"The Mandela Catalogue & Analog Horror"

Now, personally, I'm not religious, but I can imagine if you were seeing this idea that this monster could not just intercept the messages of God, but actually imitate perfectly and replace him, would be pretty scary.
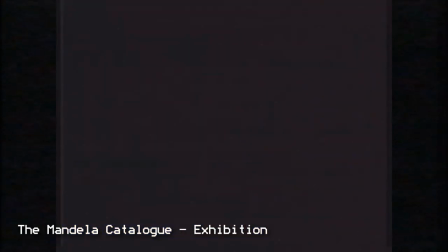[8:55]
But even for someone like me that isn't religious, the cultural expectations that come with religious figures are ingrained in our brains.
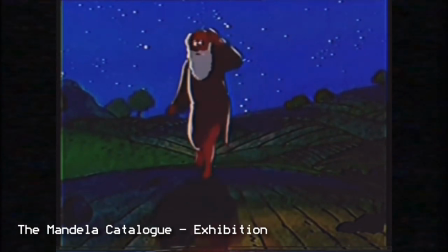[9:03]
So when something is put on that backdrop as something that powerful and entrenched in every aspect of our culture,
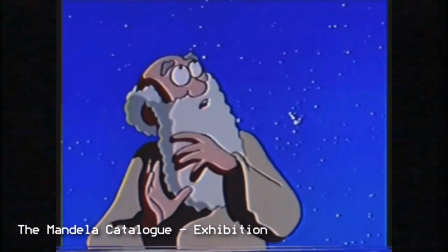[9:09]
it seems almost completely impossible to defeat or combat.
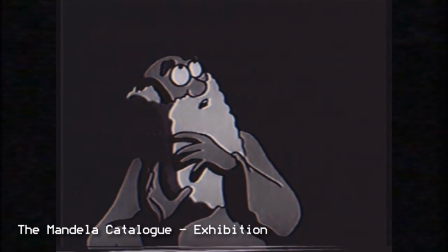[9:13]
It's a hopeless venture to defeat something that is inherently more powerful than even God himself.
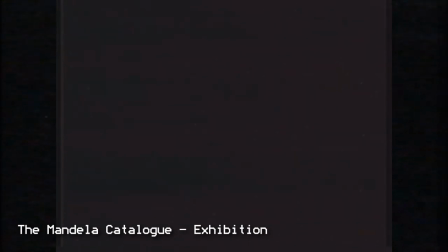[9:19]
It's very Lovecraftian to a degree in that way. And that is a huge piece of the puzzle that makes the Mandela Catalogue so interesting.
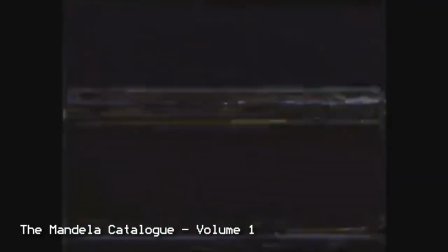[9:25]
It fully explores true hopelessness. One more subtle way they do this is introduce Mark and Caesar as victims.
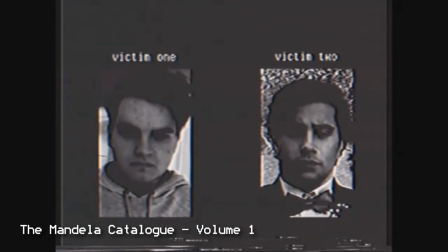[9:33]
We know the outcome before we know anything about them. There isn't hope for them making it out. We know that it ends with them dead or worse. And as the series has gone on, it's clear we're focusing on these characters despite knowing there's no outcome where they survive. You just have to watch in fear as these people are doomed to die.
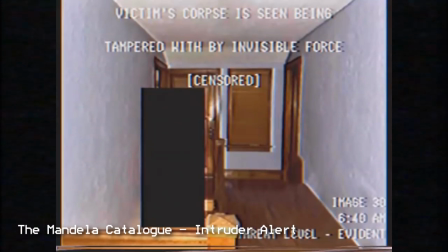[9:51]
Other things like that victim's corpse is seen being tampered with by an invisible force message add to this theme of hopelessness incarnate.
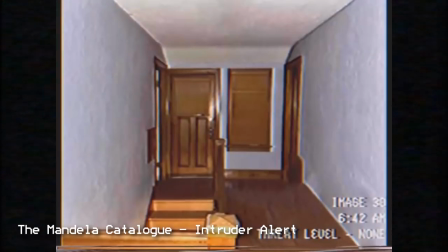[9:59]
There is no rest or respect for the dead or victimized, and they are treated like toys by these extremely powerful beings.
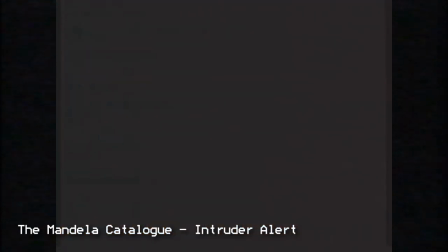[10:05]
A slightly less unique,
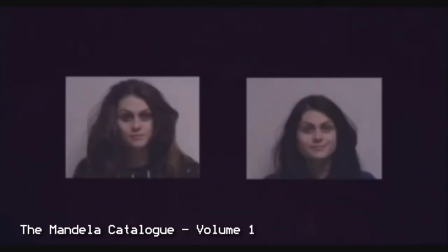[10:07]
but still interestingly explored theme in the Mandela Catalogue centers around the doppelganger and you are your own worst enemy concepts.
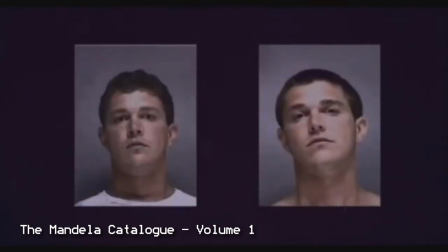[10:15]
Plenty of media has explored it before. The Thing, Us, even Among Us!
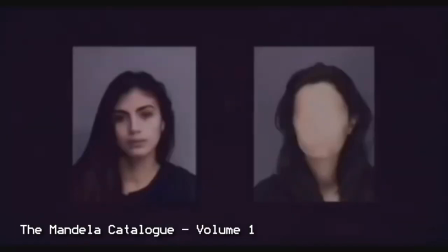[10:20]
But the Mandela Catalogue explores another interesting aspect of this, specifically focusing on the fact that you are your own worst enemy.
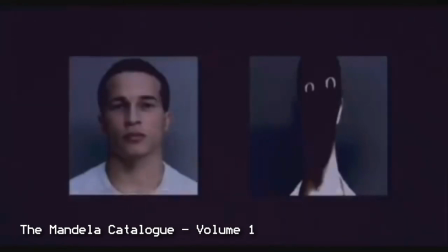[10:27]
Not just superficially, with the fear that something that looks like you is going to overtake your life and trick those around you, but more directly and personally.
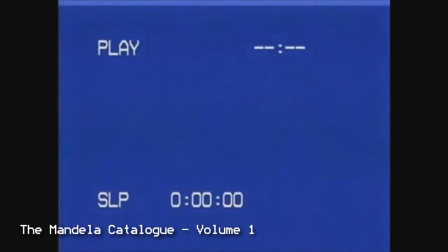[10:35]
The alternates do not kill you directly. They drive you to kill yourself with some supernatural ability.
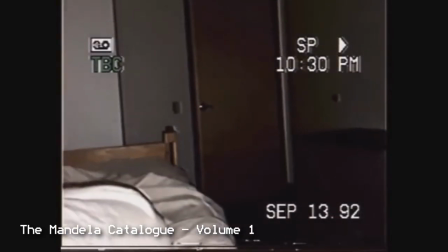[10:40]
The way to protect yourself is to never let the creatures know your fear. Their power comes from a place deep within yourself.
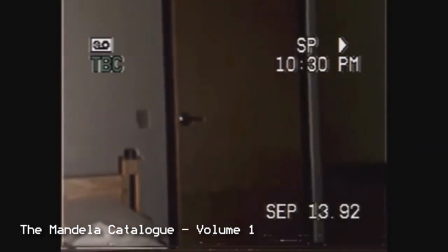[10:47]
They exploit things about you, and in the end, you die by your own hand because of your own fear that they simply exploited.
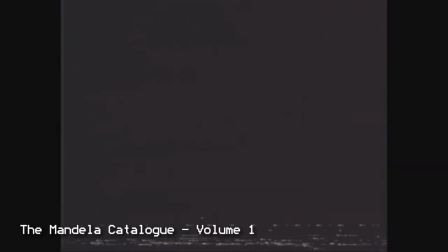[10:54]
The very thing that makes you, you, are the things that are your biggest weakness and their greatest strength.
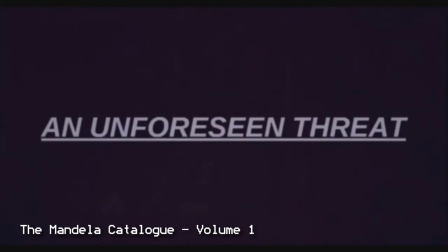[11:00]
One last thing that they did that I think is very interesting is this whole crisis of alternates is very public.
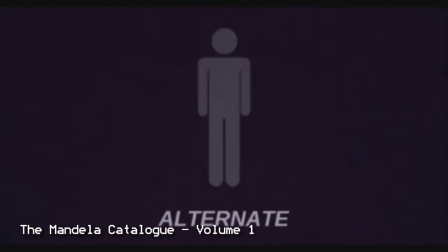[11:06]
We're not talking about a government cover-up, or at least that we know, or a phenomenon that is only affecting a handful of protagonists.
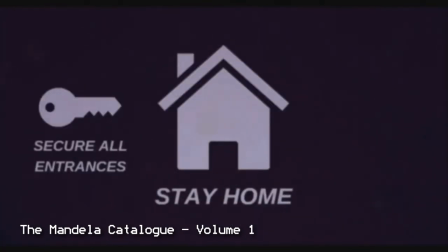[11:13]
This is a crisis the world at large is trying to handle. It gives an odd sense of realism.
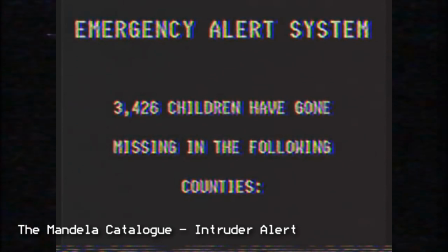[11:19]
3,000 children going missing isn't going to go unnoticed. Creatures attacking and replacing people by the thousands isn't going to be easily covered up.
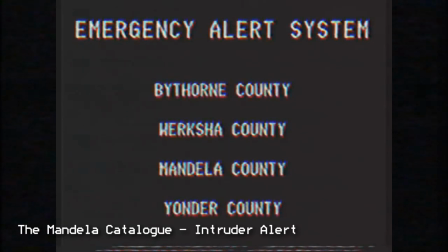[11:28]
So instead, we see how humanity tries desperately to cling to procedure and mitigation to a problem so outside of the scope of our understanding.
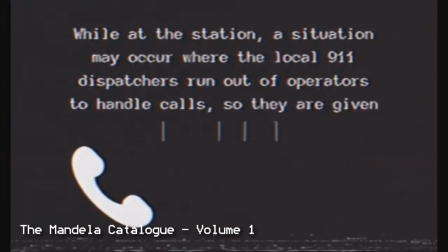[11:36]
It also explores how the systems we function under handle this problem imperfectly, or inherently leaves people behind.
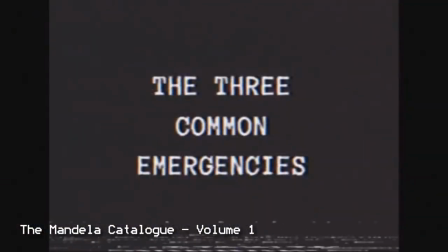[11:43]
Most being attacked by these doppelgangers are simply left to die. We're not making a Squid Game capitalism point necessarily. We're just taking a more grounded approach and looking at how this sort of imperfect system that we live in tries to handle this incomprehensible threat. It keeps it grounded in a way. And finally, we get to talk about Exhibition, the most recent video, the finale to season one. Like I said, all of the criticism up to this point has been pre-Exhibition. And let me tell you something. This video is good. And as soon as I finished watching it, I was super excited to come and start writing about it.
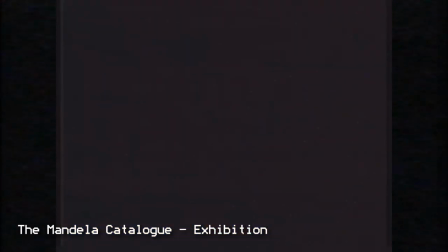[12:26]
Every criticism I had of the previous videos and everything that I liked about them were perfectly shaped into this video,
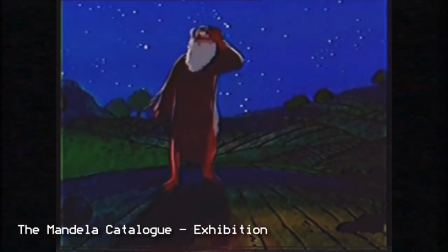[12:33]
along with some additions that made the experience very unique. It goes all in on its best parts of imagery and themes,
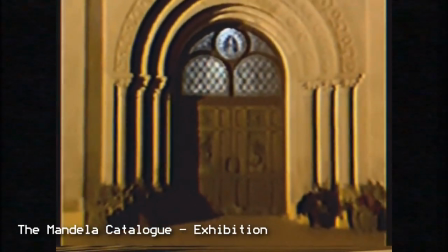[12:40]
using religious cartoons and church footage in a genuinely eerie way to drive home the points I've mentioned previously.